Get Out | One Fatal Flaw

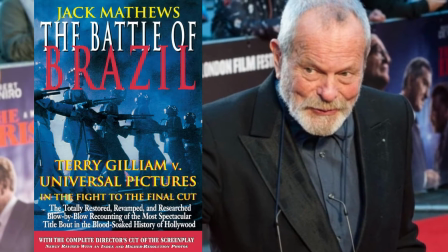After an infamous battle between artist and studio, Universal eventually agreed to release Brazil with the director's intended ending.
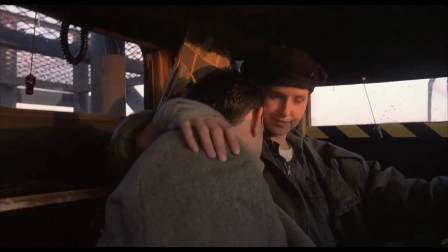Which while it does have Sam escaping and him and Jill riding off into the sunset together, well, then this happens.
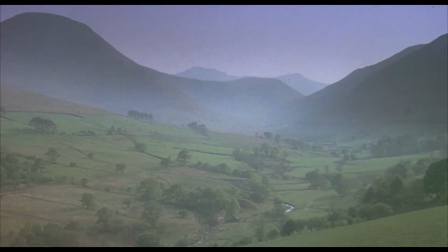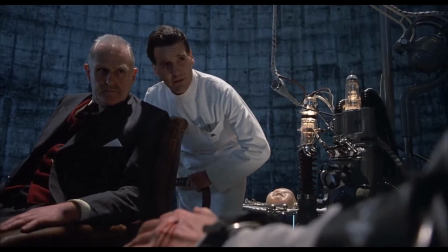It is revealed that Sam's escape and his reuniting with Jill was merely a fantasy brought about by either a lobotomy or his own self-induced insanity.
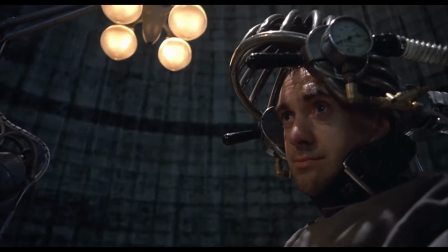The film ends with Sam alone in the cavernous torture chamber, reveling in his freedom within the confines of his own mind.
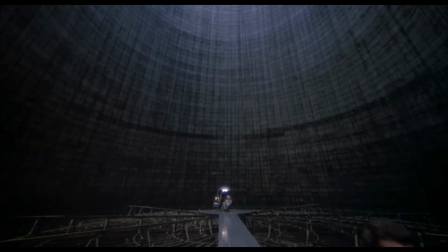Like its inspiration 1984, the film ends on a dour note, with our hero being crushed beneath the heel of the establishment.
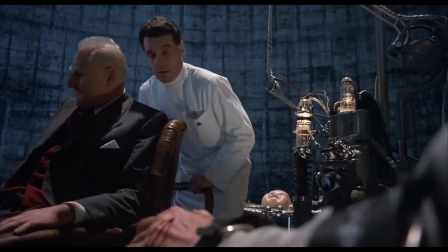However, I would argue this was not a case of a film having a soul-crushing ending simply for the sake of having one,
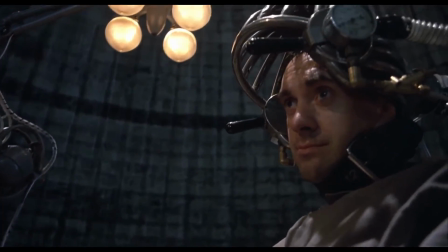but like, with many great works of satire, to serve as a cautionary tale, a call to action if you will.
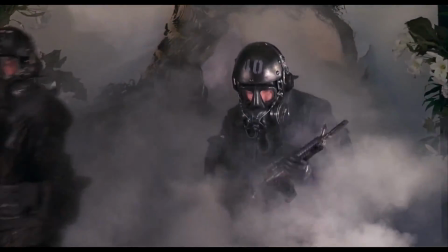Stories like 1984 and Brazil, that feature the oppressive nature of a hyper-totalitarian society, are meant to instill in the audience an anger.
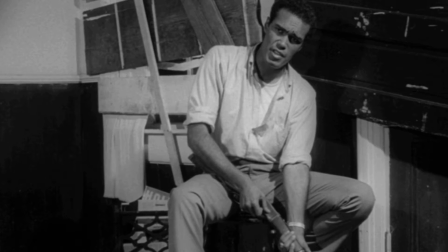The gut-punch ending of Night of the Living Dead, where protagonist Ben,
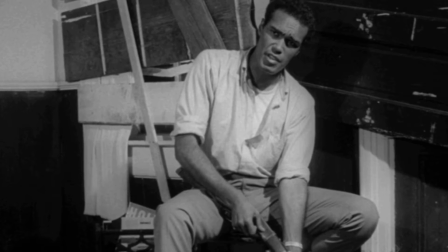played by Dwayne Jones survives the dead but is nonetheless killed in the film's conclusion was meant
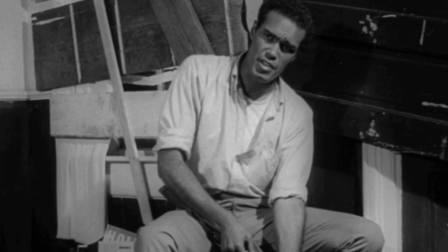to serve as a parallel to the assassinations of prominent black figures during the time of its release,
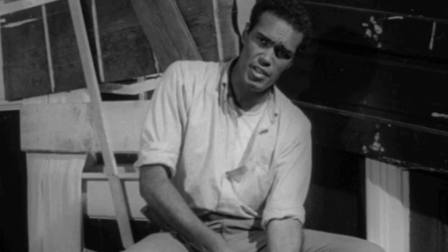highlighting the realities of race relations in the 1960s.
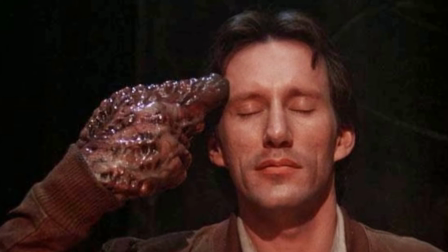The grim fate of James Woods in David Cronenberg's Videodrome was meant to highlight the danger that mass media, particularly television programming, presents to the public.
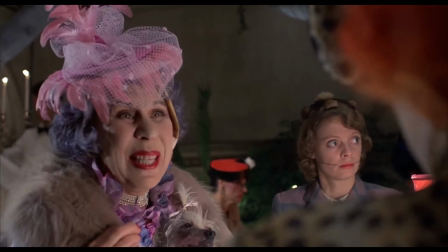Satire, at its best, aims to use exaggeration, whether hilarious or horrific,
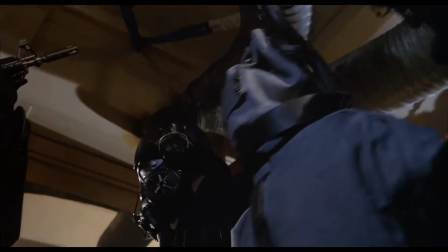or in the cases of Brazil and Get Out, both hilarious and horrific, to act as a wake-up call to the audience,
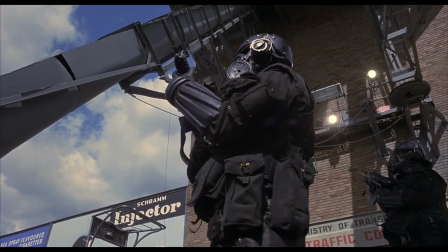to make them ensure that their reality, under no circumstances, comes to resemble that of the story.
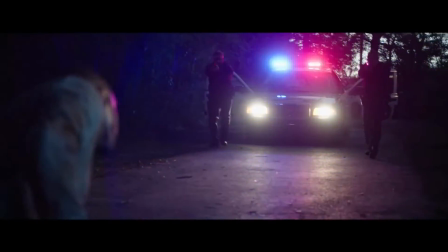And this brings us back to Get Out. In the tradition of these satirical classics, Get Out's original ending would have been quite the depressing conclusion.
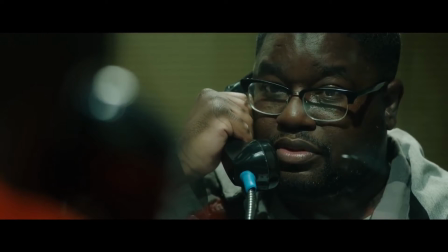Peel decided, given the social climate surrounding the release of the film, to give the film a more optimistic ending, to give the audience the catharsis they yearned for.
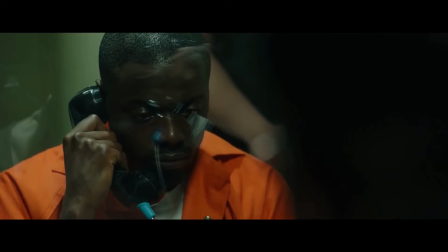As I mentioned, the comments below the original ending on YouTube,
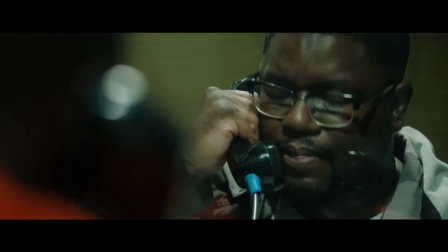all concur that they would have hated to see Chris get arrested, and it would have been infuriating, and would have made them pissed off,
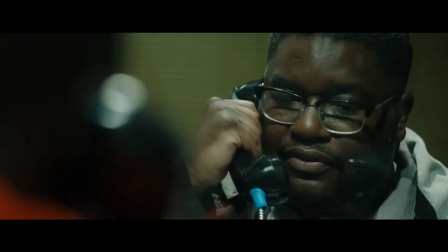and angry, and enraged. But then again, wasn't that the entire point behind the original ending?
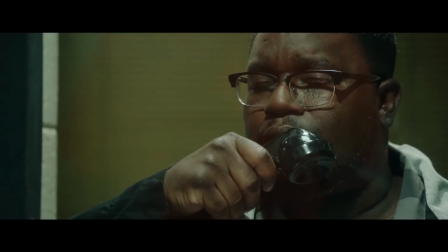Like with the other stories I have mentioned, the original ending would have shown the harsh realities of the world with the intent
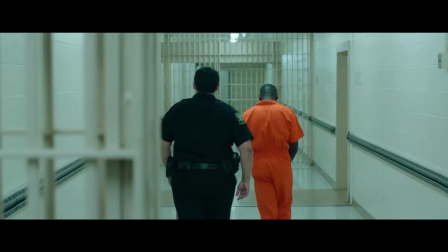of driving the audience to take action to prevent it from happening any longer.
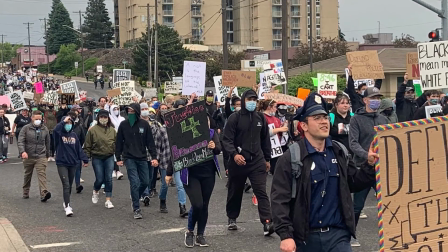Something that, especially given the social climate surrounding the film's release, would have been a case of a film perfectly tapping into the current zeitgeist and demonstrating
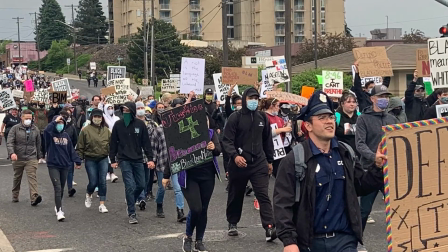the anger that so many people of color across the nation were instilled with.
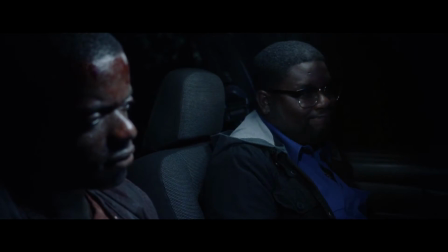Aside from the thematic resonance the original ending holds, from a plot perspective,
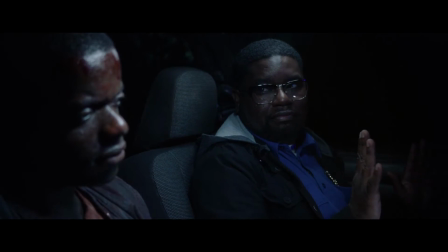you can actually see how the original ending also seems to clear up one of the more lingering questions following the end of the film. Namely, how the hell is Chris supposed to walk away from this situation a free man?
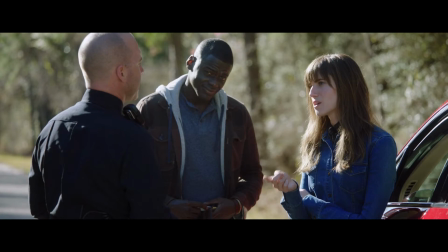Surely the police will eventually come knocking once they find the Armitage house burned to the ground,
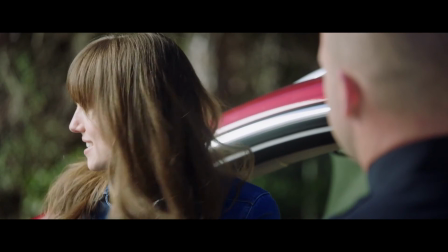considering his connection with Rose and the fact he was stopped by a cop in the film's opening.
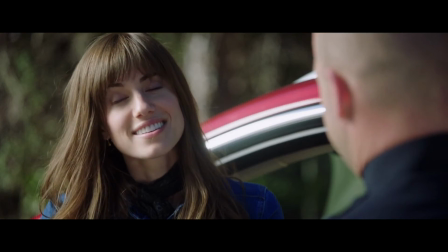Of course, this issue is answered in the original ending since, well, Chris was never supposed to get away at all.
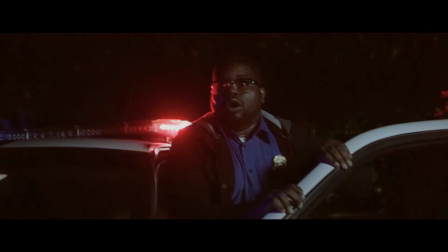Not really a big deal, but it does force the viewer to suspend their disbelief in order to frame the ending as one that is wholly happy.
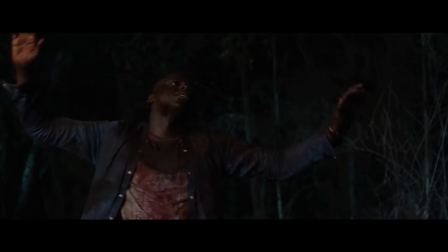Now, while I find the original ending to be the absolute pitch-perfect conclusion to the tale, one which would have made it an automatic contemporary classic,
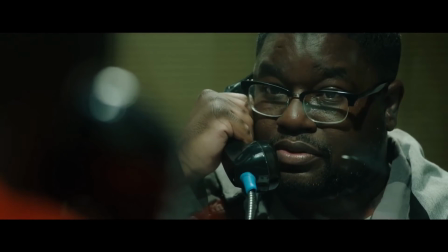it isn't exactly fair to compare Peele's directorial decision to say that of Gilliam's.
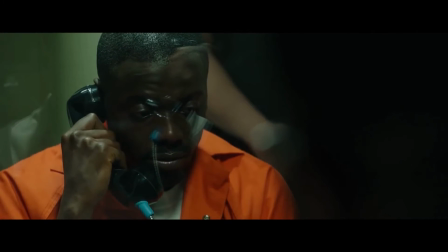Regardless of the fact that downer endings are a harder sell no matter what, Peele also had to keep in mind of what was going on around him,
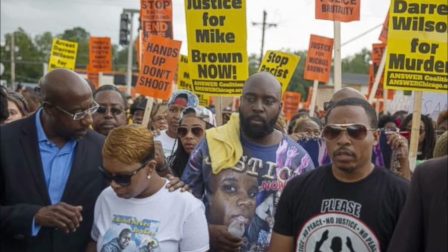namely the hopelessness and despair many were feeling as a result of what they perceived to be a lack of accountability for those in power.
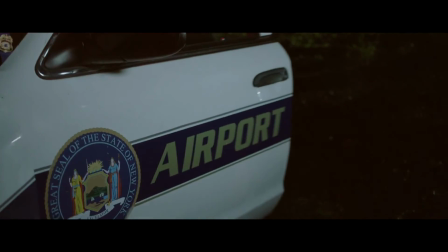Peele wanted the ending to be, rather than a gut punch,
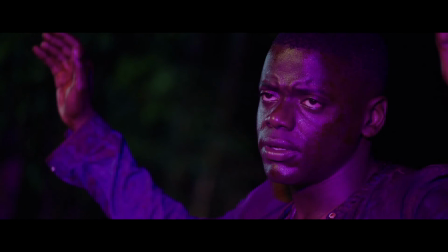a sigh of relief he could give the audience to perhaps allow them to momentarily escape from the harsh reality on their city streets.
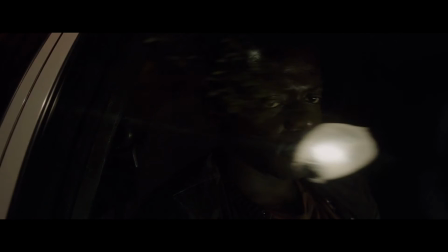Something that I think is quite understandable.
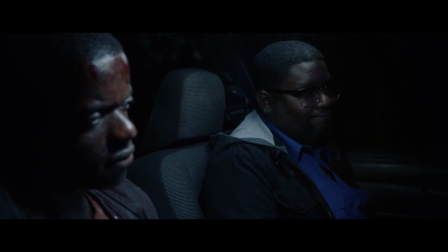And that is not to say the theatrical ending was not superior in its own way.
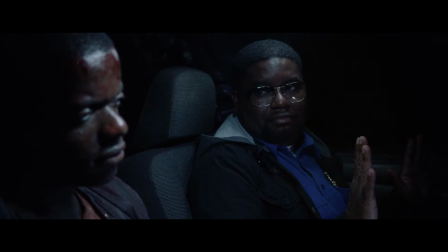I would argue the theatrical ending perfectly executes the conclusion of Rod's subplot and ends the film with perhaps one of the greatest final lines of recent memory.
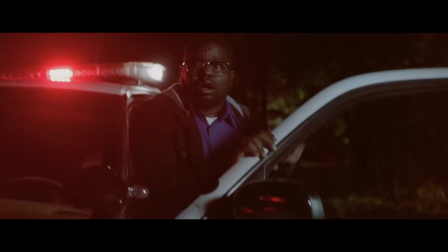However, it is not surprising that many prefer the theatrical ending as they find it more comforting and satisfying.
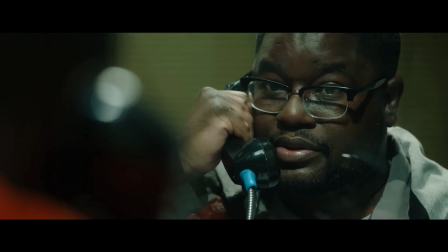But, once again, this seems to be quite antithetical to what the best of satire aims to do.
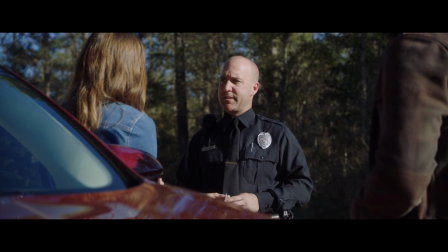To make the audience uncomfortable, to frustrate, to challenge, to illuminate truths that the audience would rather not have to face.
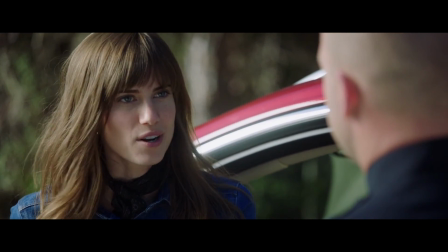While he understands peals sensitivity to minority groups who themselves don't need to be reminded of the harsh truths and realities they face on a daily basis,
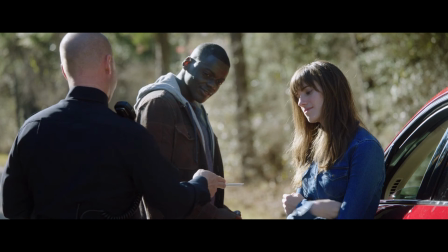I would argue for the portion of the audience who maybe don't face the realities that the film brings to light on a daily basis,
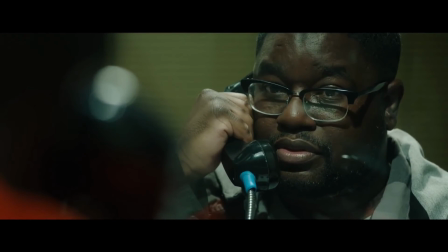there was a sorely missed opportunity to show them the harsh truth of our society, to make them a bit uneasy,
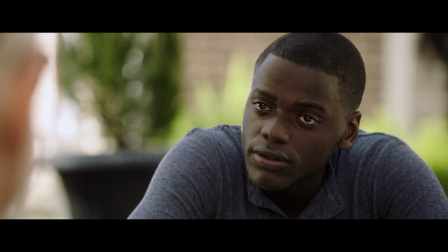to not give them the comfort of believing that discrimination is simply a matter of individual bigotry,
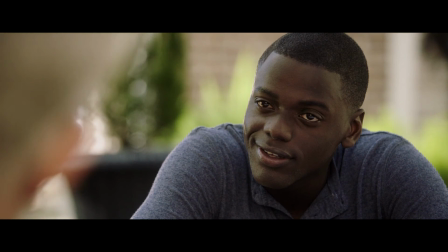but rather systemic oppression. People of color in this country are not just facing off against a handful of cheating players,
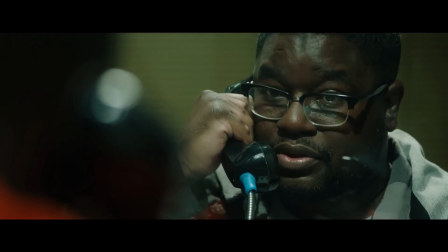they are themselves caught in the grasp of a rigged game, a concept that I argue the original ending of the film illustrates beautifully.
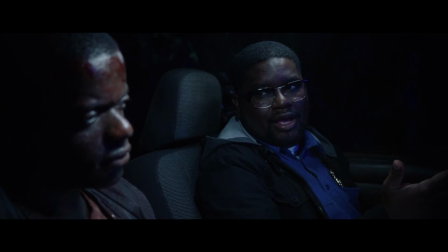All in all, while a theatrical ending in no way diminishes the film in and of itself and maintains it as an excellent piece of satirical horror,
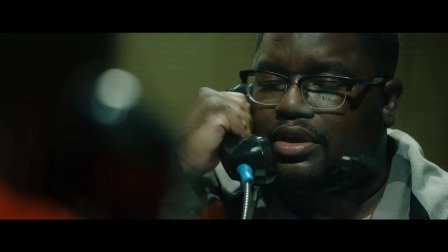I believe that had Peele gone with the original ending, the film would over time become to be seen as one of the all-time greats of the genre,
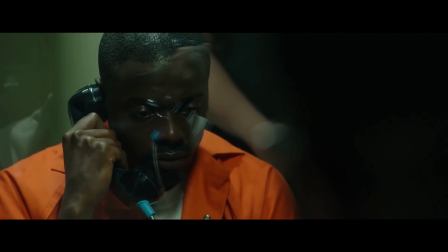elevating it to the other timeless masterpieces I have mentioned elsewhere in this video.
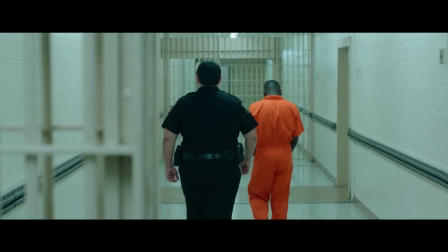A sorely missed opportunity.
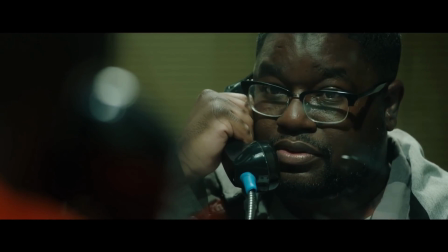Let me know what you think in the comments if you think going with the original ending would have been the superior choice, or going with the theatrical ending was the right call.
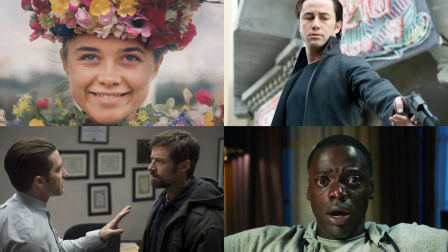Thank you for tuning in for this episode of One Fatal Flaw. I have yet to decide what film I I'm going to analyze on the next episode, so y'all will just have to wait and see.
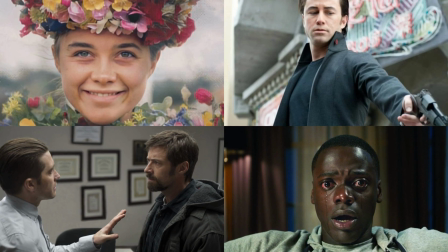Make sure to subscribe to the channel, consider supporting me on Patreon, and I'll see you next time.